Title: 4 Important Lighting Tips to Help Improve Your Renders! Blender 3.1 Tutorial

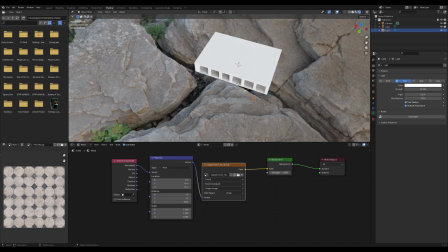it's a little bit wonky but you get what i'm trying to say honestly it can just really help if you if you have an hdri you like like this but it's
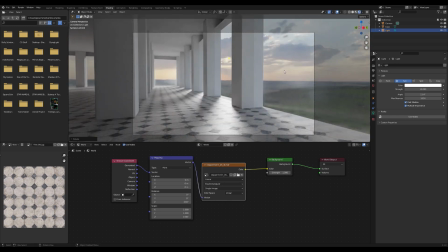like it's just not cascading light and you just want a little bit more it's faking it but a little secret is that faking it is okay and that's going to be apparent in the next option that i like to do
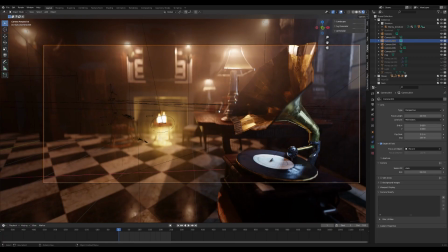so another lighting trick i like to do is uh faking lighting um
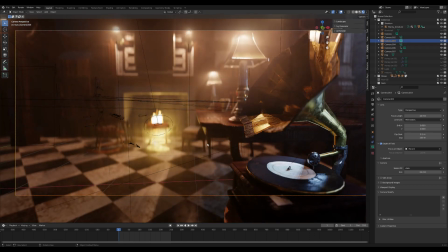for this scene which i did for a music video i wanted
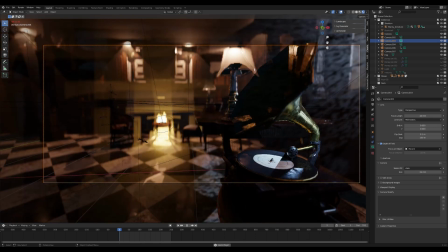a clip of the record spinning a shot with the like fireplace in the backgrounds and um you have the blue lighting kind of coming in from the window and the orange from the room which i think came out very pretty anyways um i wanted this shot of the record player and the thing is um
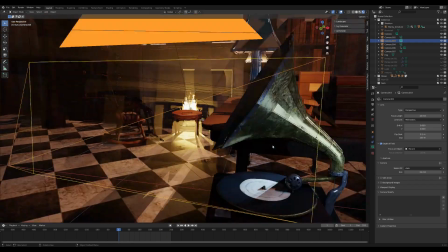this area of the house is all in shadow if you um really
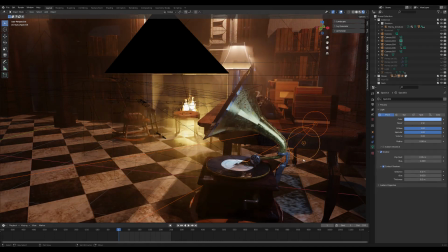look at it this is what it actually looks like so the record's getting lost
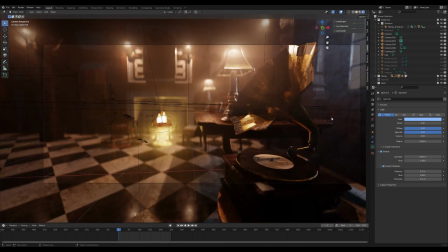kind of in the black background and a lot of the um player tube here is getting lost in the black background so i actually added in
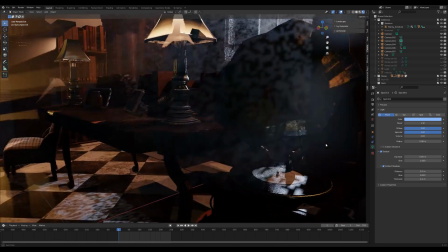i added in uh two lights that should not exist over here a little point light which is blue to cast light on the back here and a
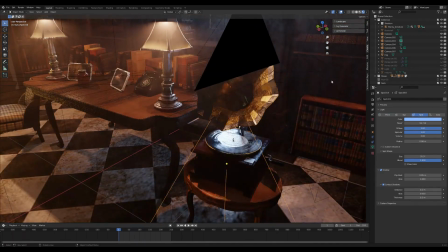spot lamp which is also blue to cast on the record player and you can
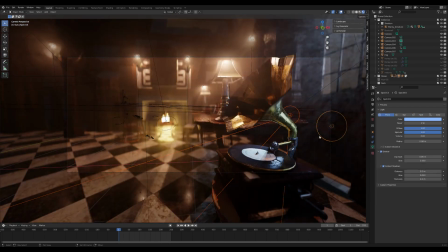really see here how great of a difference that makes this is without them
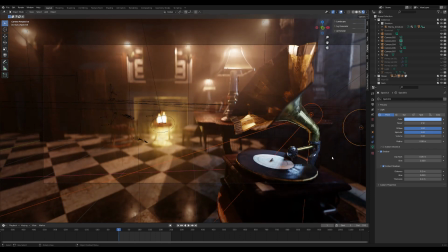this is with them to really emphasize this player and make it pop a lot more so um yeah so cheating lighting is completely okay especially for a scene like this where you want to emphasize a story beat um so don't be afraid to
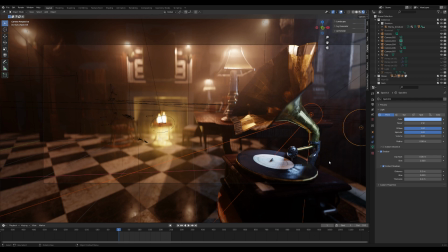add in lights that shouldn't be there especially if it helps to amplify a focal point. However, if you go too crazy with it, sometimes it can start to look a little weird, like if it just doesn't match with the rest of the scene.
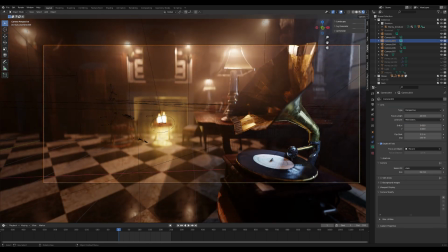But if it's an artistic choice or kind of a style choice and it feels intentional, you know, then it's going to help a lot more to do that.
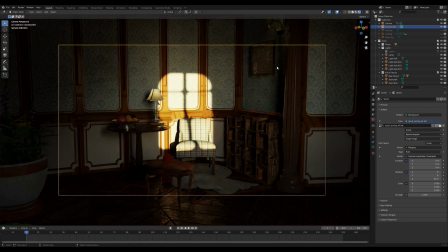So I've been working on this new mansion here, this mansion room, and it's been coming out pretty well.
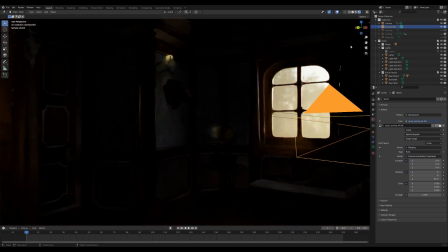But one thing that I've been having trouble with is lighting the interior. Because generally, in the past,
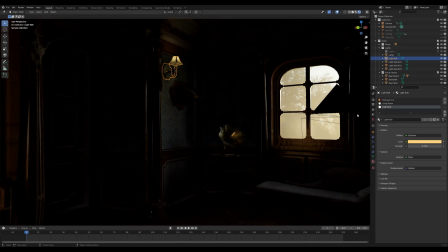I would just use an emission shader for the lights and i just turn it up really bright to lit
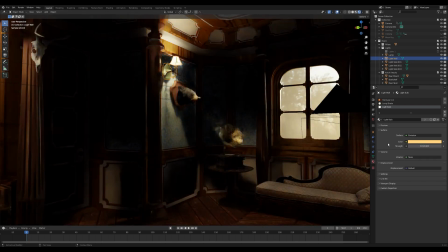up the room and this sort of works but i was kind of realizing that it's not working so well and watching an ian hubert tutorial on this actually kind of cemented in my mind that this is not a great thing to do because it creates so much noise when you do that.
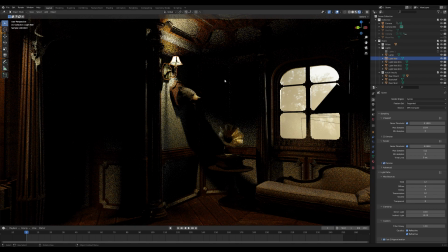So a workaround I found is to take
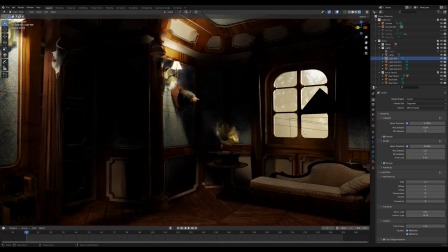area lights and make sure they're just parented to your lamp.
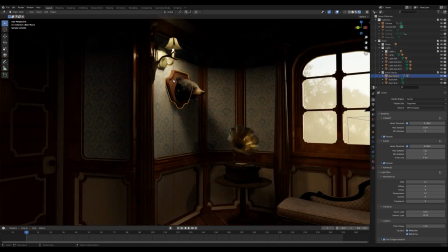And I just put it to the size and shape of the lamp and just put it underneath. And I find it just renders a lot quicker.